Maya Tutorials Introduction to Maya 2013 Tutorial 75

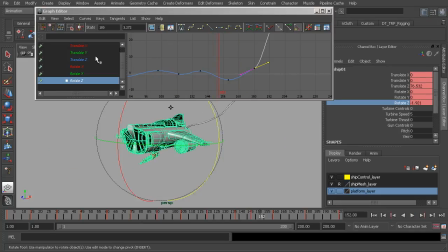12:17 So at this point what I'd like to do is work on our translate Y, the up and down axis, because right now it looks like the ship just kind of stops in the up and down axis,
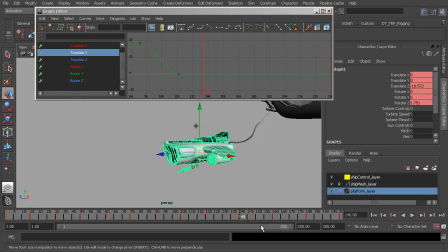12:28 almost as if it reaches a floor. So we need to fix that. What we'll do here is decide when we'd like the ship to fall as it separates from the fueling line. So I'd like that to happen around frame
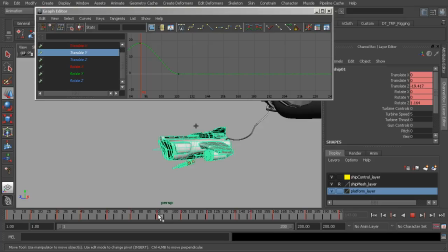12:50 1, let's say 150 or so, just so that the motion doesn't happen too fast where it looks snappy. We need to consider the ship's weight. But also would like to
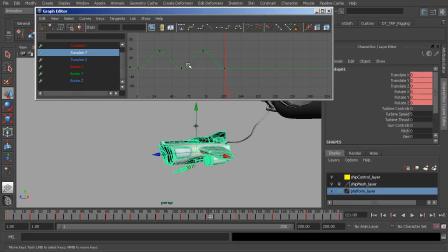13:04 not have the ship go down all of the way, because that would lead to a constant rhythm that would be a bit distracting. We kind of want to break up our rhythm at times in order to add more appeal.
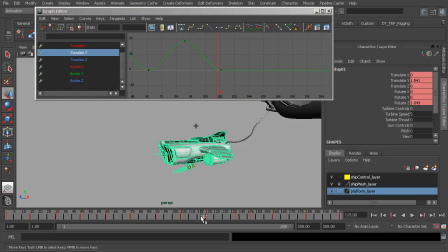13:18 If you'd like to, again, learn more about that, feel free to take a look at our 12 Principles series and also character interaction in Maya. Alright, so what I'll now do is head over to frame 117.
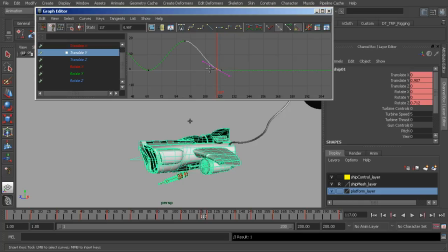13:31 We'll select our function curve and use the Insert Key tool to place a key right there, again, just before our ship comes down to a stop on 121. And now going to our Move tool, we'll grab the key on 121. And let's go ahead and shift it down to a point where we'd like the ship to translate down more after it separates.
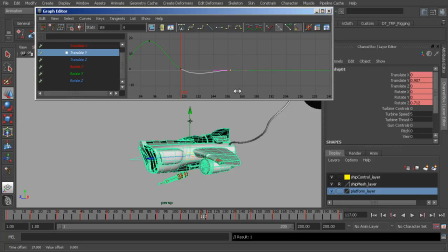13:51 I'll hold down Shift and drag with the middle mouse button, and that will lock our movement horizontally as we drag left and right. And we can do the same thing vertically to change the value. Again, hold down Shift and start to drag up and down.
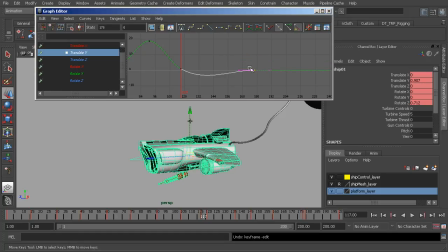14:06 So it's just a way of helping us to avoid making changes we don't want. So I'll start to drag this key, let's say to about frame 157 or 156, just somewhere around here.
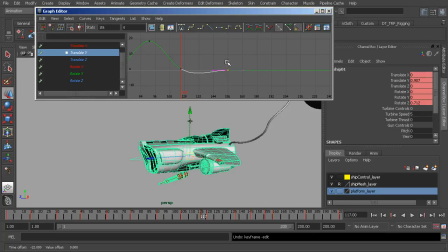14:25 156 I think will work just fine. So at this point I'll also just drag the key down more. And let's go ahead and see if we like the timing here. We'll hit play. Okay, so you can see how the ship kind of like falls and then translates forward. But I think that's a little bit too slow.
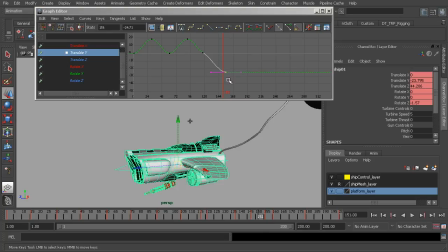14:44 So let's go ahead and speed that up a bit. Instead of 156, let's go ahead and bring this about 9 frames forward to about 147. Let's go ahead and see how this fall looks. Alright, I kind of like how it falls a little bit faster.
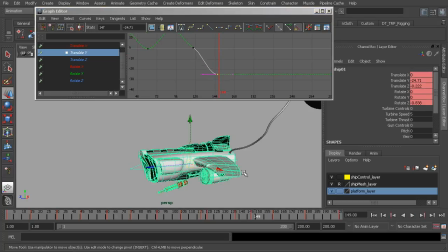15:04 Great, so at this point, again, so it doesn't look like it flies off in just a linear line, we'll have it translate upward on about 161, and we're offsetting this from our other keys so it doesn't feel so robotic.
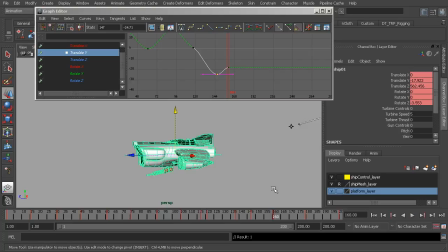15:21 We don't want things happening at the same time. Okay, great. And then when we get to our last frame, frame 200, we can go ahead and translate the ship up a little bit more in the y-axis.
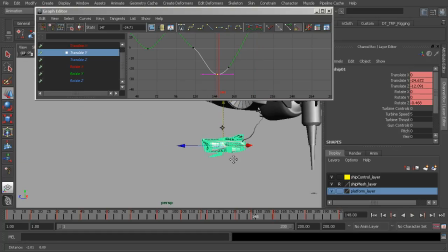15:40 Here's what we end up with when we hit play. Alright, great. So, that basically finishes up our animation here.
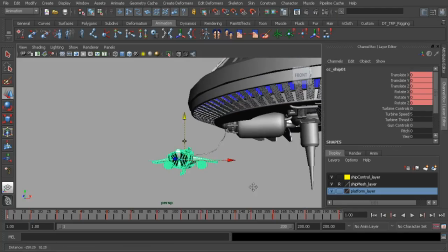15:50 You can experiment and add more rotation if you like, but I think this is going to work just fine.
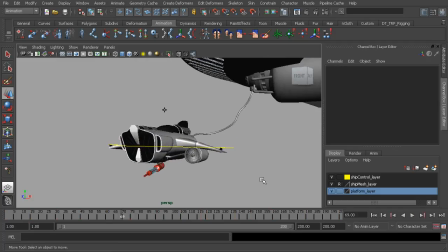15:59 Great stuff. Alright, well at this point, we'll stop the lesson, and the next lesson will work on animating the fueling line.